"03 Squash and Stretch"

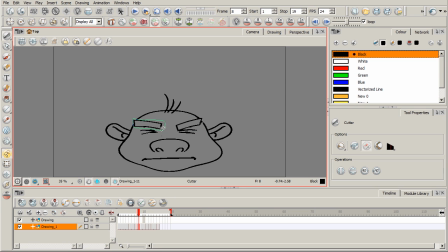12:21 It's not perfectly clean now, but I'm just trying to kind of illustrate the point one final time here with this example. So something like that. So he squashes down before kind of leading back up into that stretched pose.
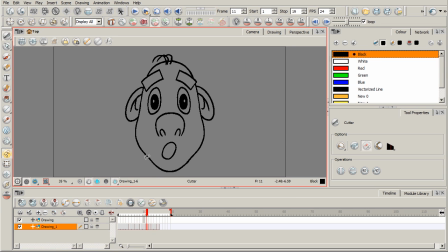12:38 And maybe I don't want that to be kind of the extreme pose for the stretching of the face. We may want to have something even a little bit more extreme. So we'll go ahead and put in just another drawing there.
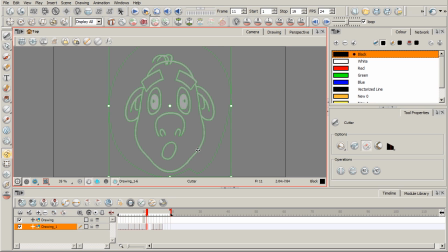13:00 And what I'll do is I'll just copy this one. We'll paste it. And then I'll just kind of stretch it out even more. So something kind of like that.
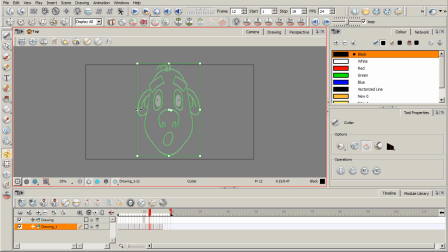13:16 And again, think about the distribution of the volume, kind of like what we talked about with the beach ball. And then we can come in here and just kind of do a lot of other little things with the different facial features.
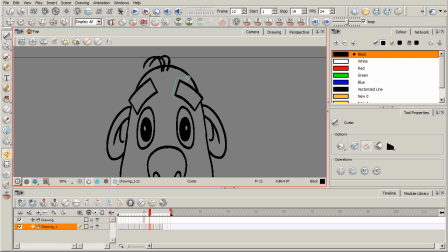13:37 And you may notice with this animation that I've already kind of adjusted the exposure for some of these different drawings to kind of tweak the overall timing.
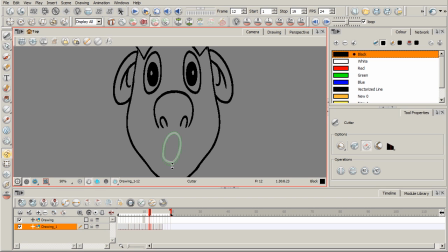13:52 And again, I'm just using the cutter tool. So something kind of like that. So just adding a couple of additional drawings to push the squashing and stretching even further, I have something that feels just a little bit more fluid, just a little bit less rigid.
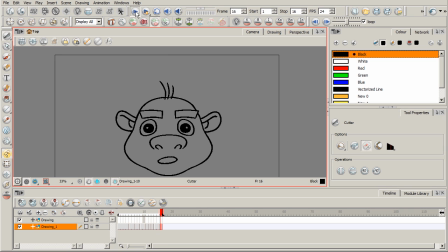14:07 Not to say that it was completely rigid before, but now just adding a few more, kind of examining this example and pushing it just a little bit further. But again, just kind of think of this head much like our ball example, okay?
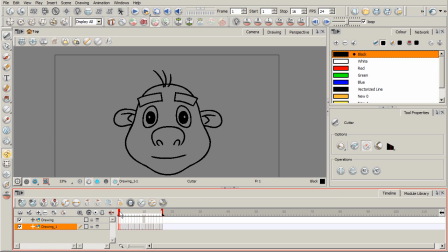14:22 You can really use squash and stretch to convey a lot of expressions by not just taking the form itself and squashing and stretching it, but also facial features as well. All right?
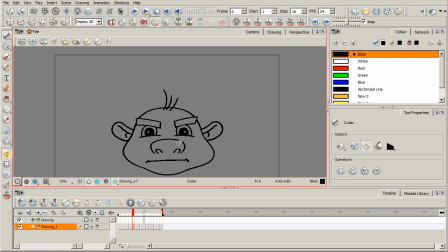14:35 So feel free to kind of look at the 3 different sets of project files that we have for this lesson on squashing and stretching. We have a 3 begin, 3 end, 3.1 begin, 3.1 end, and then a 3.2 begin and 3.2 end.
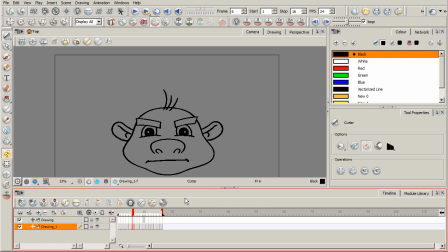14:52 So kind of those three sets of project files here for the examples that we've gone over in this lesson. All right, in our next lesson, we're going to be talking about straight ahead and pose to pose as our next principle of animation.
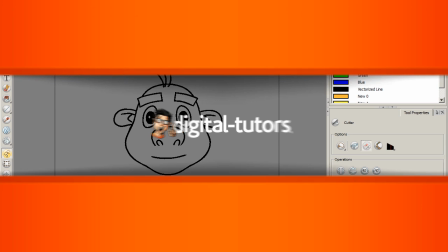15:06 So stick around. We'll see you then.